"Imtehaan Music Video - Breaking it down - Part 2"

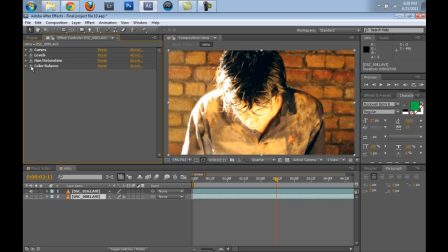8:05 And at the end, voila, let's get on to full video quality. I added this color balance, in which I really enhanced the midtones,
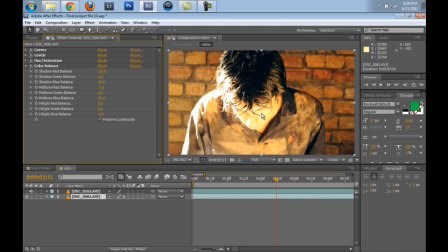8:21 the blue midtones of the piece of footage, because I really felt like there was a lot of red in the footage, and if I added a blue midtone in it and some blue shadows, as you can see over here,
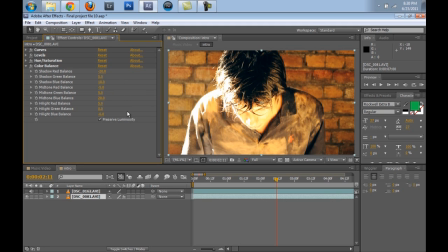8:36 I could really enhance the footage and give it a more suspense look. Moving on, let's drop down the quality. Moving on, I did the same for the picture inserts.
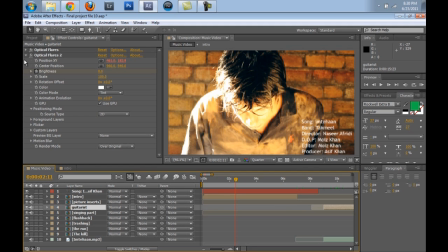8:53 For the guitarist, let's get on to the guitarist part.
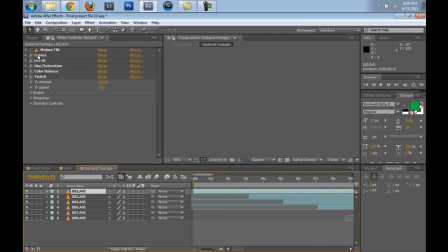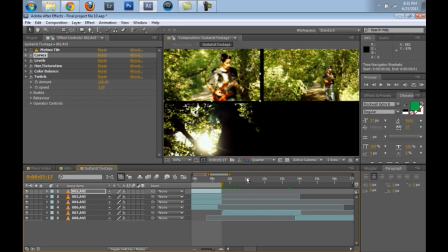9:08 Let's try the one that's bigger. Yeah, over here.
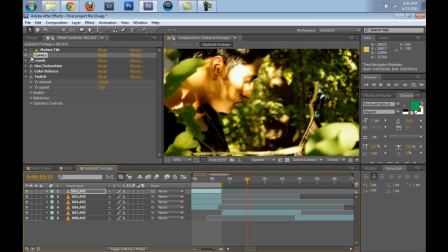9:11 There was a lot of green in it, so if I turn off all these effects.
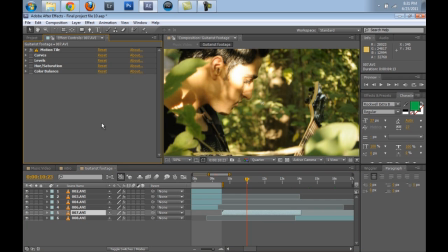9:27 I didn't select the layer. If I turn off all the effects, as you can see, it's there is no contrast. There's really less contrast in it. So what I did was, with the curves adjustment, I added contrast to the image, even turned down the brightness of the footage.
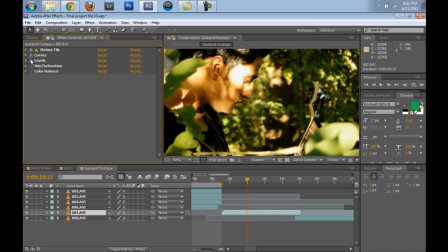9:46 Then I did the levels adjustment, then saturated the green portion of the image a bit more, and then I even added a more green and a bit more red for the skin color um, in the video.
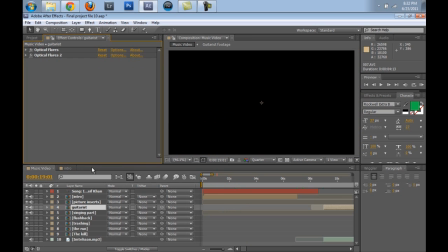10:04 Moving on, uh,
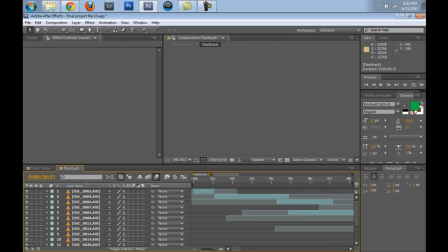10:09 the flashback. Let's go down to the flashback and let's discuss how I
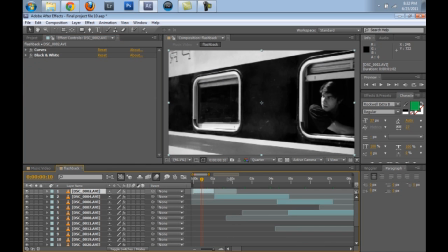10:14 added the black and white, what I did with the black and white portion of the footage.
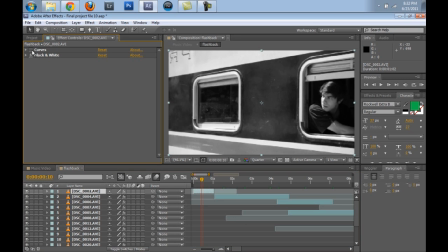10:19 So if I turn off the curves adjustment and I turn off the black and white, you can see that it's a blue train, and it's a really nice static train, and we really
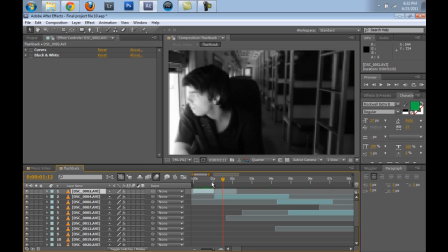10:32 imitated that this was moving. It wasn't really moving. I did a quick pan through a tripod, and this is a natural shake that I added while shooting with my DSLR.
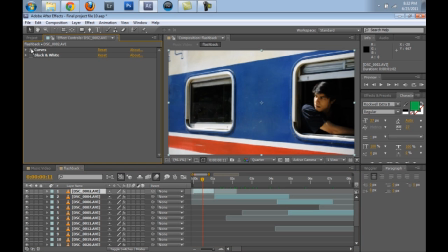10:49 So if I add the curves, I added this contrast to the image, and I used a plugin called Black and White inside of After Effects, and I did play around a lot with the
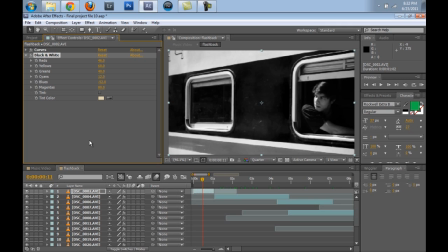11:03 black and white preset, the plugin, and as you can see, I really enhanced the blue tones of this portion of the image, because as you can see, if I turn off the black and white, there's a lot of blue over here.
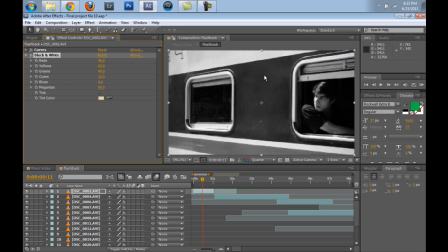11:20 So what I did was, if I turned it to 0, you can see that it's not black enough. But if I turn it down and add really decrease the blue color of the entire image,
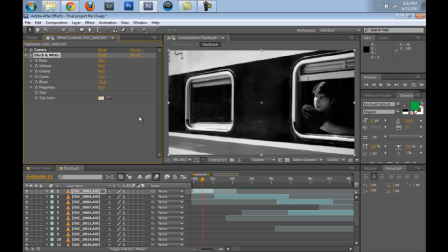11:37 then it gives it a more contrasty look, and I like the contrast and the flashback portions of the image. What these numbers mean is, if I really increase the blue
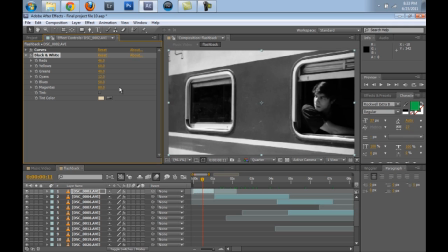11:55 colors of the footage, all the blue portions of the footage would lighten up. But if I decrease it, all the blue portion of the video would darken.